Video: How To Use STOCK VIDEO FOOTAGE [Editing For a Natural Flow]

Okay, and then that was two of the Storyblocks clips being matched together. But now we're going to match those clips to our actual footage of me going into the nursery.
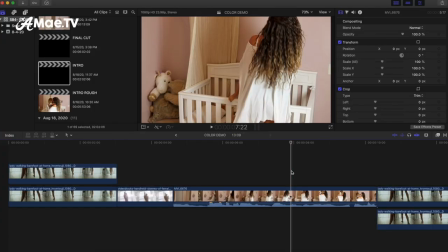12:25 And I guess first we'll just go ahead and try the match to see what it does. So we'll do get that selected, do match color.
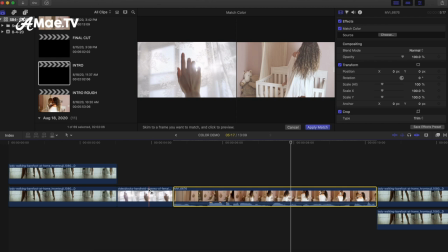12:33 Match it to that. Okay, and that really adds that haze to our nursery clip.
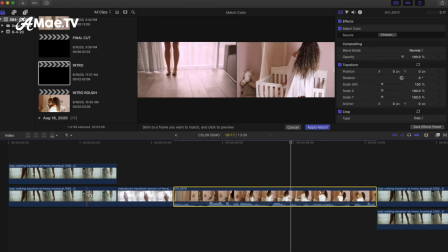12:40 Same as this because those are pretty much a match. And let me try it. Okay, so this is the one without the haze that wasn't a match. This is the one where I just changed the color temperature. And I think that's a better a better match. So yeah, so I'll go ahead and say apply match. It's not a better match. It's just that it is more realistic to what I want the clip to look like because we're fully awake at this point in my daughter's nursery and I just
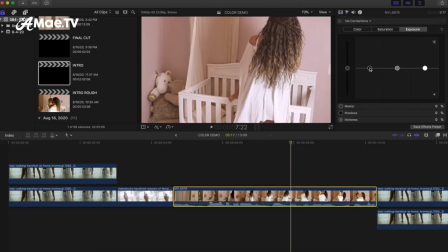13:05 don't want it to look too dreamy and here I'm going to mess with the exposure a little bit bring down the shadows a little
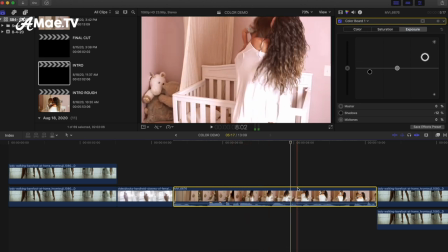13:12 bit highlights up a little bit and I'm liking this pink hue there's a natural pink hue in her nursery so I'm thinking maybe I'm even going to go into
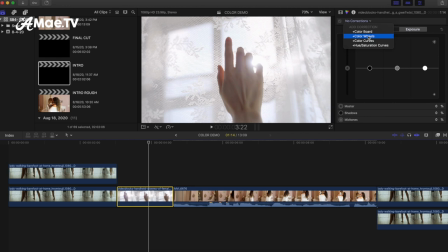13:21 here command six bring up the color board go to color wheels and just pop a little bit more pink into the highlights okay so
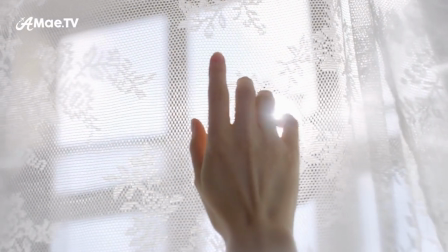13:30 here's our final sequence and I think it flows much better color-wise. Okay so now I really have been saving the fun part for last and I think we all know what that is. It is the dream sequence and I had a lot of flexibility with the dream sequence as would anyone because dreams are literally wild and they are anything. So I guess the main point here to remember is that your stock video footage does not need to stay the way it was when you downloaded it. You can definitely change the color grade, and you can also add any effects that you want to make it personal, make it your own, and make it really fit into your footage.
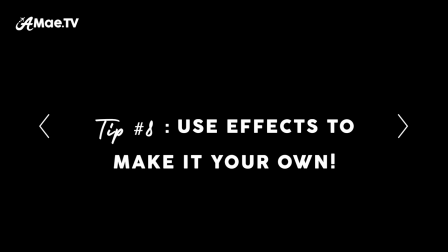14:07 So whether that's a speed ramp, or you're cropping it, or adding motion. And what I did with the dream sequence, because I really was, I wanted a lot of just like random, you know, kind of semi-random things in the dream. So I put them all together, and I kind of color graded them to make them match, but I wasn't really getting that feel of like flow and like feel of a dream so one
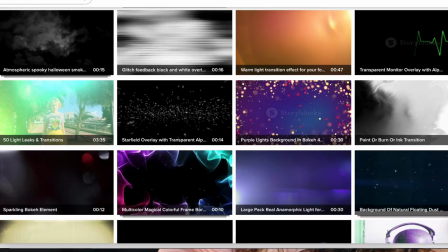14:30 thing that i love in storyblocks is all of the overlays that you can download they're either like overlays or
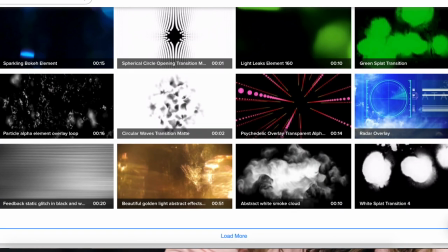14:35 textures or just really like trippy spacey stuff so there's like so much to choose from and i eventually decided on using a light
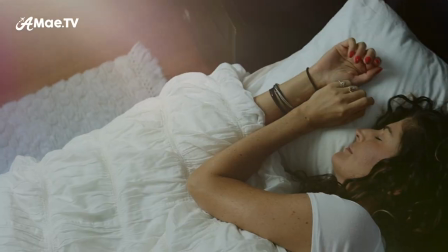14:43 leak to kind of transition between this shot which is mostly white into the shot of me in bed and if i were to isolate the light leak it just looks
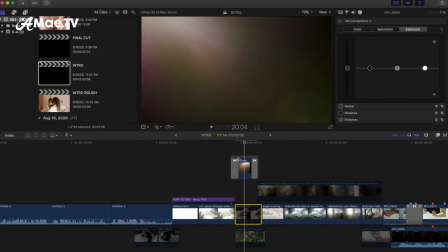14:51 like this so it's just like a little pop of light coming from the corner, which is coming from the corner of my bedroom. With light leaks, pretty much all you need to do is either lower the opacity, again if it's just like way too bright, which they always are, so you definitely want to lower the opacity.
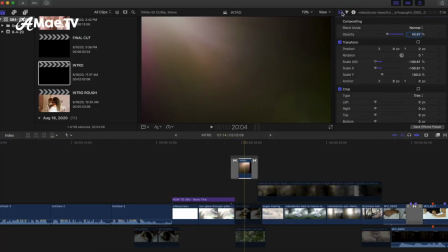15:06 And you can do that, hit this guy, and again just the opacity slider, so I have it at 43%. And then you also always want to add like a fade in, fade out transition, so it's not like so abrupt. So that is here, cross dissolve. you just drag that over and that'll put your cross dissolve on it.
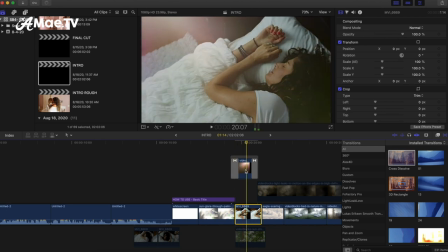15:25 So it's a very different look from what it would look like if it was just crisp.
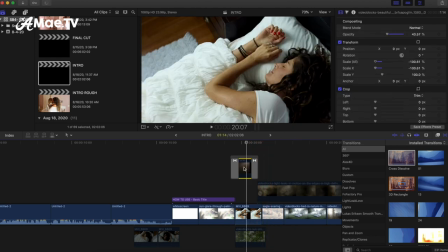15:29 I do like the look of it crisp but this blended it more so that was the goal.